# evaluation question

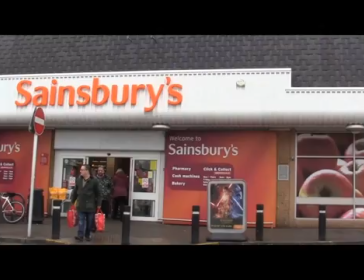249s
This allowed for the audience to get a feel of the location and to see where the story is set. The audience would also feel like each of the location presenters was talking to them individually,
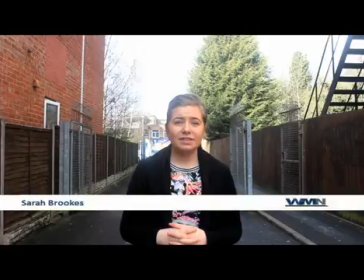261s
as each of the anchors or presenters remained to have eye contact with the camera, as well as using colloquial language and clear pronunciation. This is another code and convention which is seen in real media products, as it is adapted to the target audience.
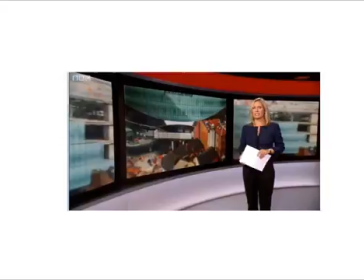280s
Another code and convention which I noticed while annotating real media products was the use of vox pops.
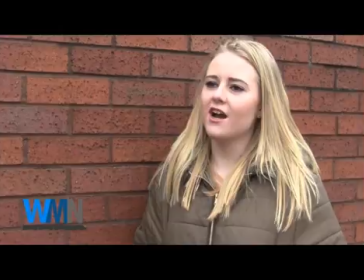287s
I decided to use them for my soft story, as it would let the audience see what everyday people,
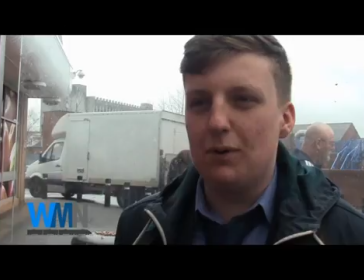293s
just like themselves, would think about the development of Sainsbury's supermarket. This would help the audience to convey their own thoughts about the store.
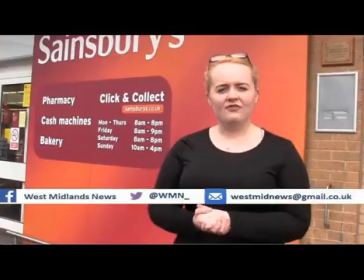302s
Convergent links then appear on screen, allowing the audience to be prosumers and message into the news programme.
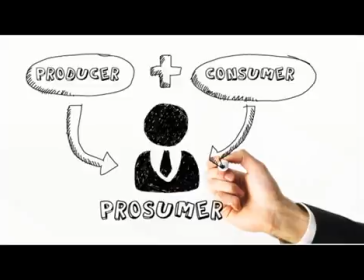311s
This itself is a code and convention of real media products and is seen as extremely important to companies because they know how important it is for the audience to express themselves and their opinions and to be active in the stories that they hear.
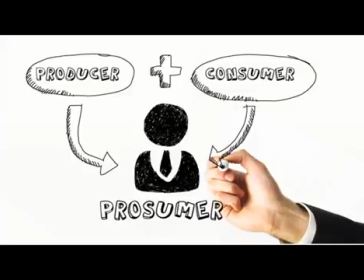327s
This creates synergy for my local TV news programme.
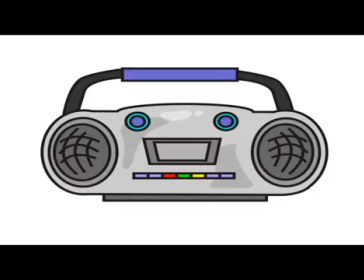332s
The opening music for my title sequence is also the same as my news in brief at the start of the news programme,
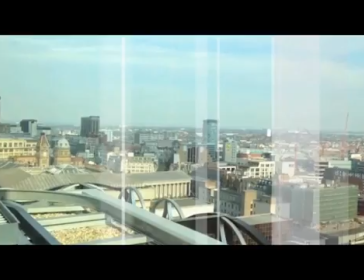340s
and it's also the same as the background music used in my radio trailer. This again creates brand establishment and keeps consistency throughout my company and my brand.